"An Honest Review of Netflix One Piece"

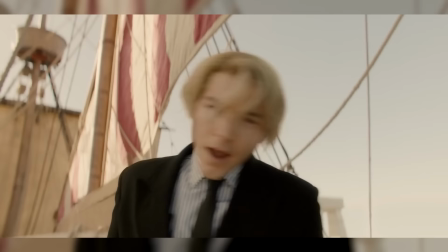(40:10)
Wherever it changes or simplifies a character, it keeps them consistent with the manga, so if you only watch the live action,
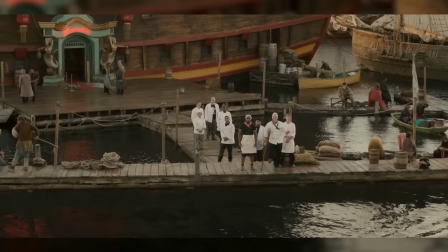(40:18)
you still understand them, but if you read the source material, you understand them a lot better.
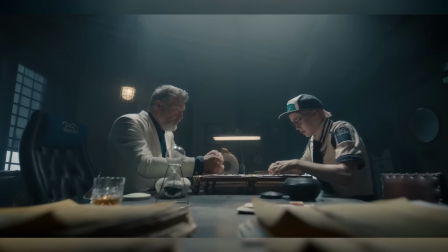(40:24)
Sadly, Monkey D. Garp is the exception that proves that rule.
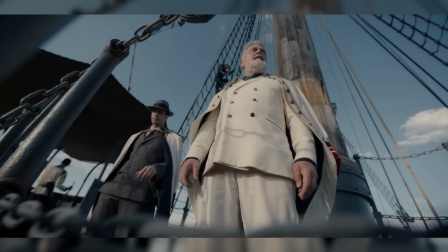(40:28)
Vincent Reagan definitely gets the look and voice of the character right, but his personality in the manga is a lot more cheerful,
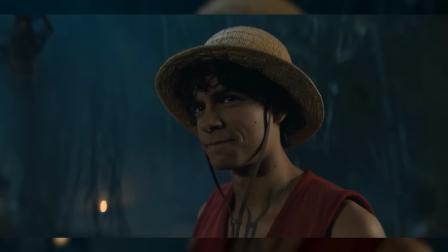(40:35)
and he's definitely not the type of dude to stomp on someone else's dreams, especially not Luffy's, not even as a test.
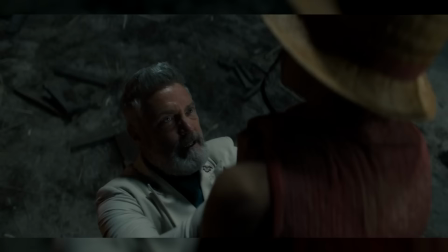(40:43)
Which kind of feels like a huge cop-out as an explanation for his behavior this season, and it might have been exactly that.
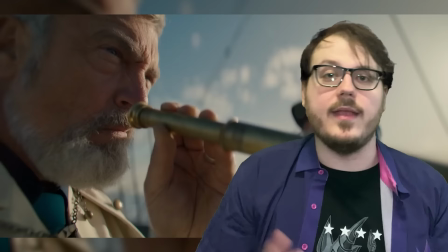(40:50)
Like, maybe Garp just doesn't want to admit that Kobe,
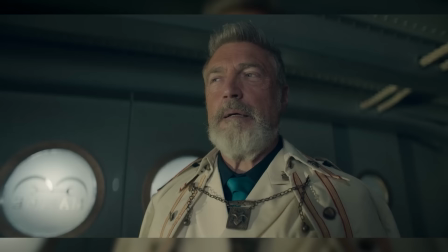(40:53)
with a little help from Mihawk and his whole speech about leaving the world for the next generation to take over, changed his mind about letting Luffy go.
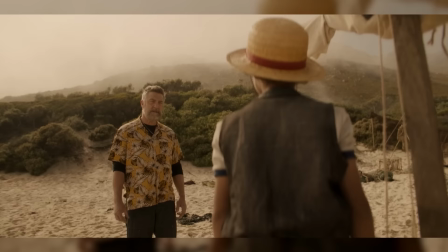(41:00)
I mean, if they did run with that, that could actually be like a good plot justification for Garp's character developing to be more in line with who he is in the manga.
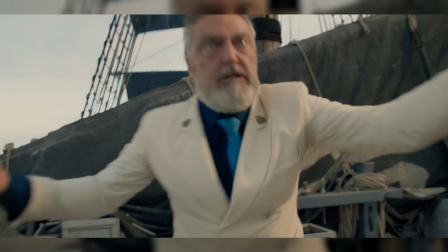(41:09)
But in this season, yeah, his part of the story is super awkward and out of character,
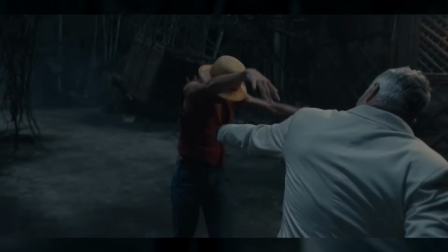(41:15)
and ends with a real wet fart of a fight that steals precious screen time from the brawl with Arlong,
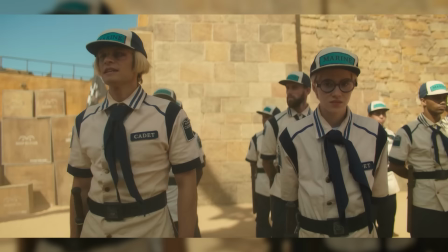(41:21)
and I just wish it didn't happen. But other parts of that whole Marine subplot, specifically the Kobe and Helmepo parts,
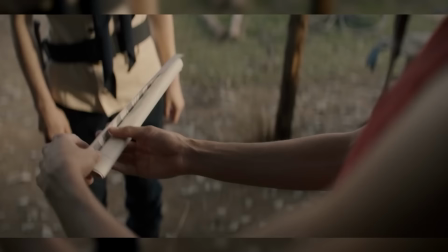(41:28)
do really work. in particular i'm about to blaspheme a little here but i think that having kobe be the
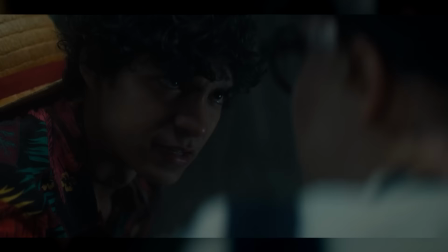(41:36)
one to give luffy his first wanted poster is better than how the manga handles that moment and ties a beautiful
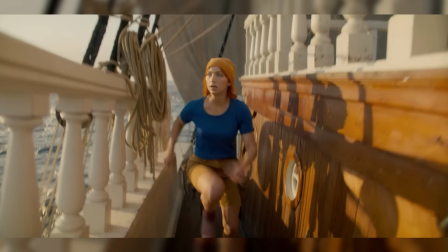(41:43)
little bow not just on their friendship but the whole east blue journey plus the marine subplot does allow the series to front load a whole bunch of world
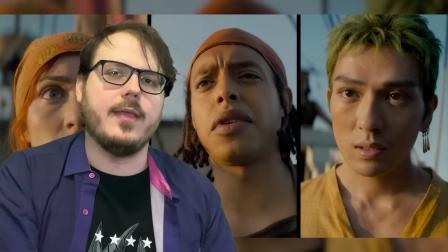(41:52)
building from later in the manga that you know realistically knowing netflix probably good that they're getting that done early On the subject of worldbuilding,
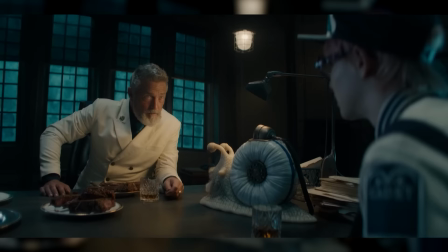(42:01)
though, Garp's weird portrayal here does have other negative effects on
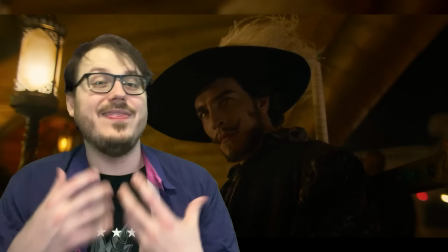(42:06)
it indirectly when he asks Dracule Mihawk to hunt Luffy down for him.
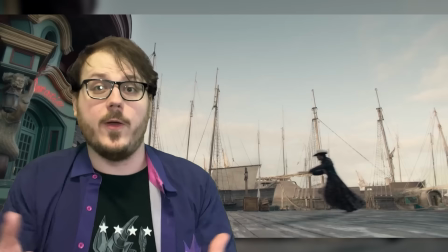(42:11)
This does make sense as a justification for the warlord being at Baratie for Zoro's big moment without needing to get the Krieg pirates involved,
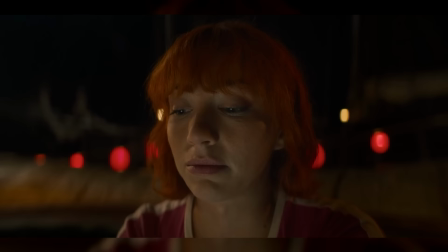(42:20)
who've been replaced in this version by Arlong's crew so the show has more time to
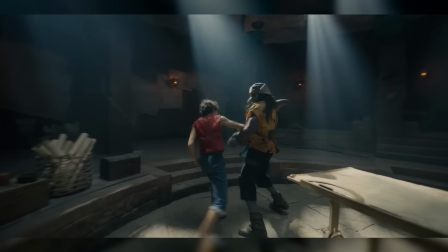(42:24)
beautifully handle Nami's big emotional arc and do more of the big cool fight
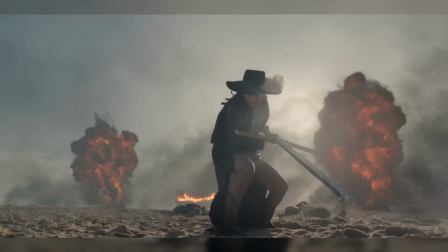(42:29)
that follows it in Arlong Park proper. Which was probably the right call to make, all things considered.
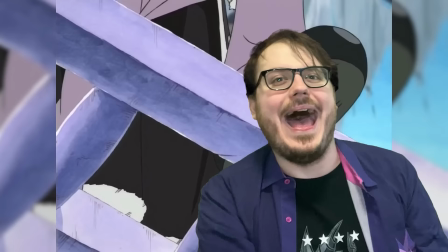(42:35)
Creek pirates are kinda boring, again, here comes the blasphemy.
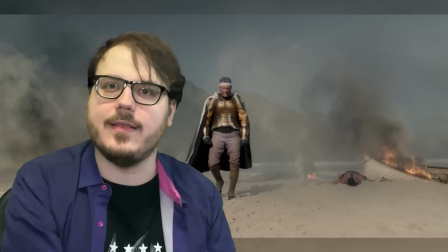(42:39)
I kinda like that part of the manga less than how the show uses Krieg
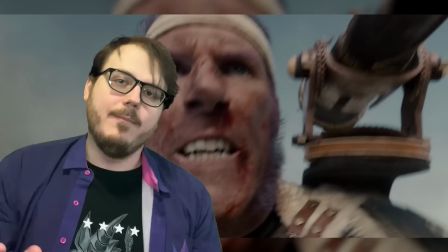(42:45)
as an unusually memorable and funny jobber in Mihawk's intro scene.
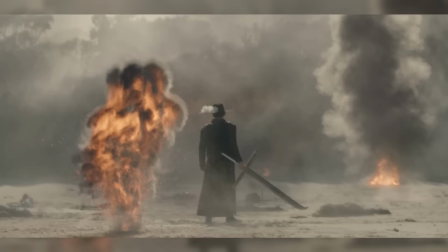(42:50)
Which you gotta admit, is one of the hardest, most anime things that has ever been filmed.
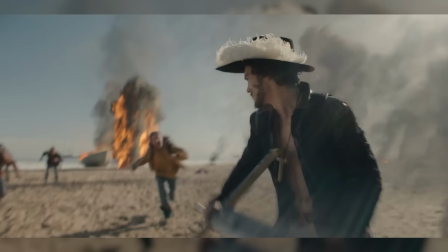(42:55) Who's the quarry?
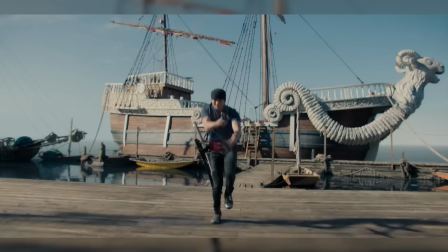(43:00)
And that scene mostly does Mihawk's manga worldbuilding job of skyrocketing our
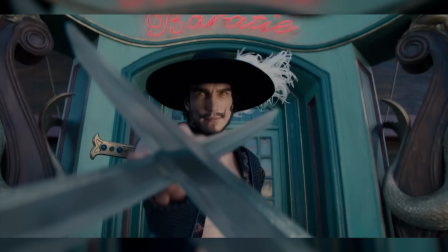(43:06)
power expectations for the rest of the series and establishing the Seven Warlords as scary motherfuckers.
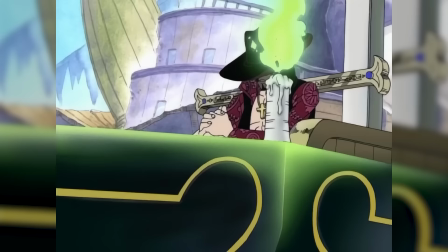(43:13)
But in the manga, it was the fact that a motherfucker that scary just showed up out of the blue to ruin everyone's day
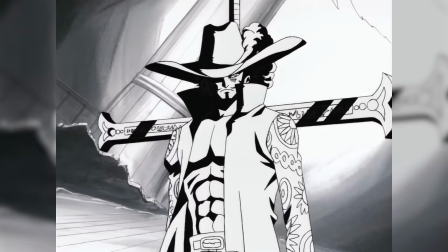(43:20)
for no reason in particular that made One Piece's world suddenly feel so much huger.
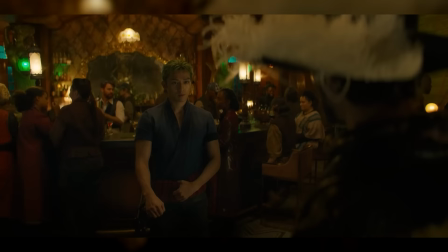(43:28)
And by the same token, having Mihawk show up looking for Luffy specifically makes the show's world feel way smaller.
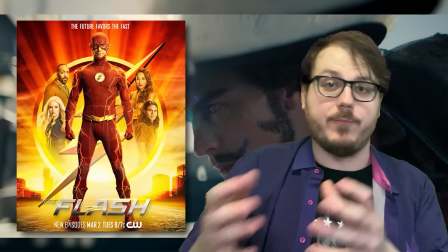(43:36)
Like, insert your favorite Arrowverse series here, where the world only really seems to exist when the protagonist or a villain is looking directly at it.
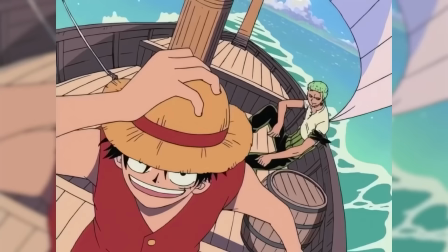(43:45)
In the grand scheme of the Grand Line, the Straw Hats should be just another rookie pirate crew, at least until they prove themselves in Alabasta.
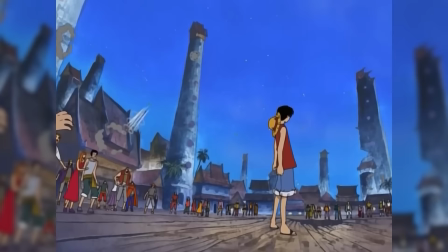(43:54)
And even when baddies do start coming for the bounty or other beefs, it's mostly small-time crooks like Foxy.
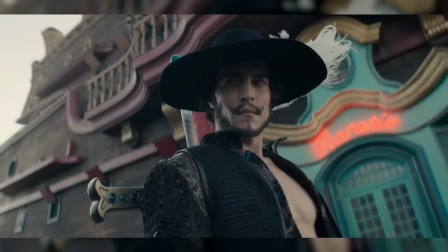(44:00) Oh no, boss, I didn't mean that. You're big time. The biggest.
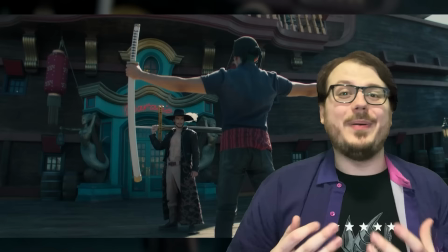(44:06)
Now, I'm willing to give One Piece's writers a pass on this for at least getting the rest of Mihawk so right.